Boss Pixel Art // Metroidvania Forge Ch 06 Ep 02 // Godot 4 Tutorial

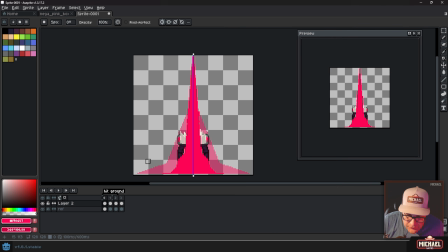So now it's going to go boom and kind of explode out from there. So then this third frame should be quite a bit larger. And what we can do is
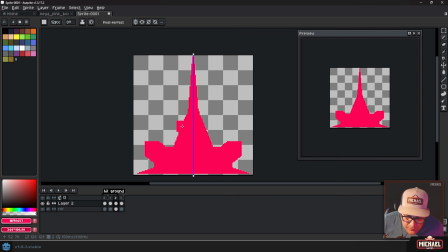start adding in some things. And I'm keeping the mirror mode on so I can mirror this, make it go quicker.
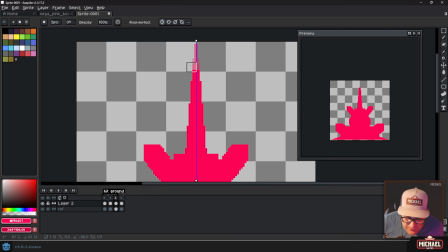But that some of this stuff, like this line here, just needs to shrink down. It needs to come down. Okay, so boom, boom, boom. And then I'm going to do one more. I'm just going to do one more new frame here.
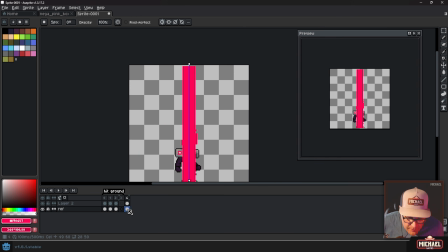And actually, let's make this a blank frame. And I'll go ahead and copy the idle, paste it. Okay, now on this frame, I want to assume the explosion's almost over.
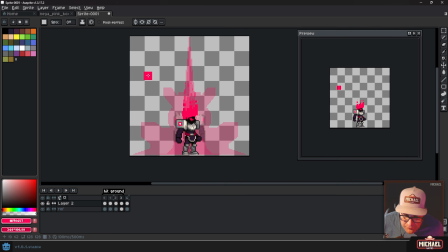And in fact, I'm going to turn off mirroring at this point because I don't want it to be too symmetrical. But we'll have like some boxes kind of scattered out and about and some little ones.
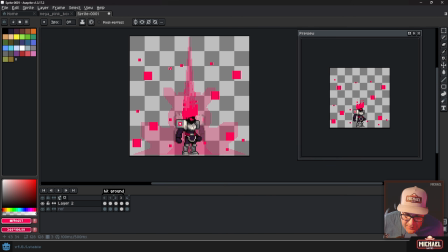Okay, so this might not be the last frame, but this is kind of how the animation's going to play out, right? It's going to go from like this streak to an explosion to the explosion's going to fade out into these square-like particles.
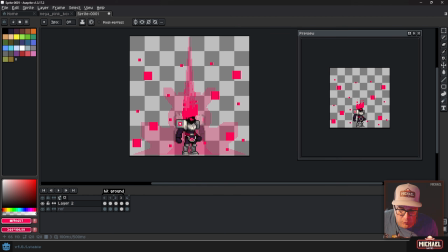Now, you could use a particle emitter to do some of this work as well, but I'm going to just do pretty much all of it here in a sprite. Okay, so we've got 4 frames for this animation for hitting the ground.
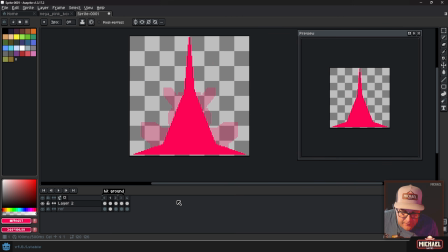And now what we need to do is maybe come in here and let's go ahead and on this frame, I'm going to make it less symmetrical now.
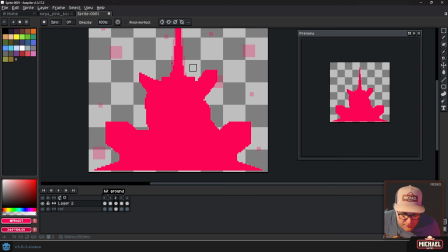Okay. Because I don't need it to be perfectly symmetrical. That was just a way to get started.
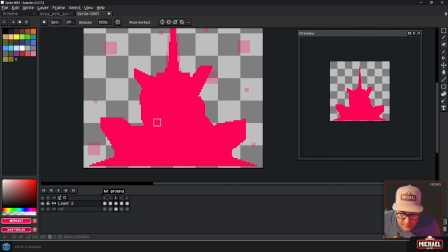Okay, so we've got kind of an explosion happening. And I'm just trying to keep it chunky so it kind of fits. So this is not very smooth, right?
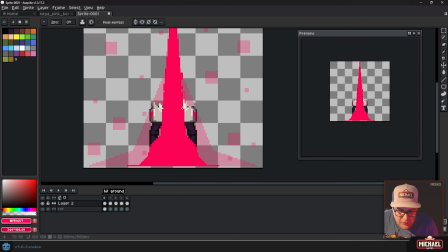So what we need to do is we need some in-betweens. Really, these first couple frames are fine. They're going to play back so quick, at least 0 and 1. That I don't need much of an in-between between those. Maybe between 1 and 2, we need an in-between.
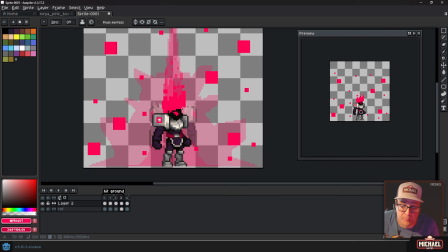And then between 2 and 3, we'll need multiple. And probably even a frame or 2 after this one. So here's what I'm going to do. I'm going to say Alt-N while I've got this frame selected. That'll create a copy. And now because I've got the onion skinning on, you need to turn that on if you don't have it.
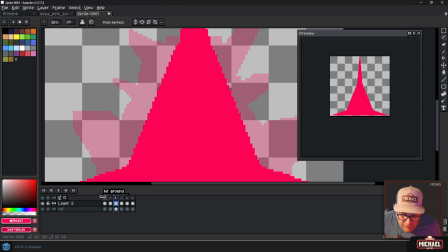And a little tidbit, you can control how far forward or back the onion skin shows by dragging these. You can see these little corners that show what the onion skin is showing, right? So if I wanted to see 2 frames in the future and 2 frames in the past, I could.
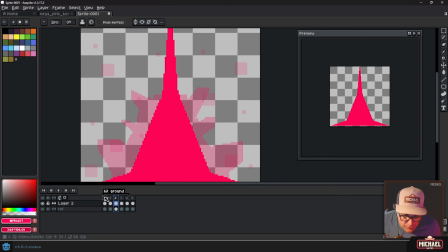Okay. I don't really want that, but just a fun little tidbit there. So yeah, an explosion tends to be, high energy at first. You're going to have a really violent explosion. An explosion is a really violent event, and so the keyframes are going to be really fast at first,
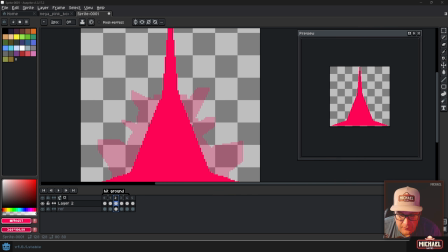and then things can slow down as it dissipates, as that energy dissipates. Okay, so we kind of are going to use more and more frames as we go through this animation, but just from here to here, let's go ahead and let's take this new frame that we've created and we'll do the in-betweens.
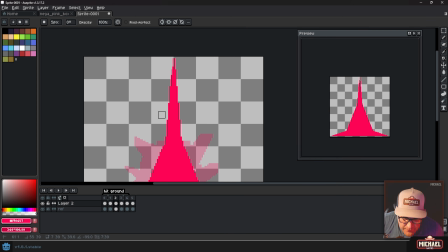Okay, so I'm just going to come in here. I'm going to start with the eraser on this because this needs to change a little bit. Okay. So we can see this top bit is kind of coming down.
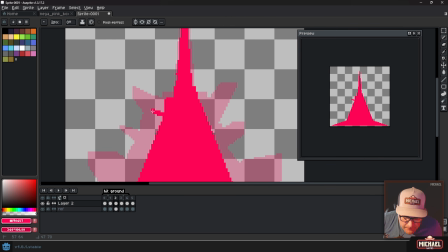And then here we'll just get our brush and we can start painting in some shapes that kind of fill it out.
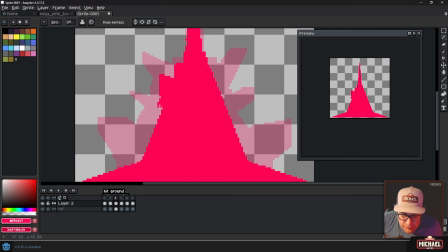And you could use mirroring at this part. I'm not. I'm just going to go with it because, ultimately I ended up making these a little bit different anyways.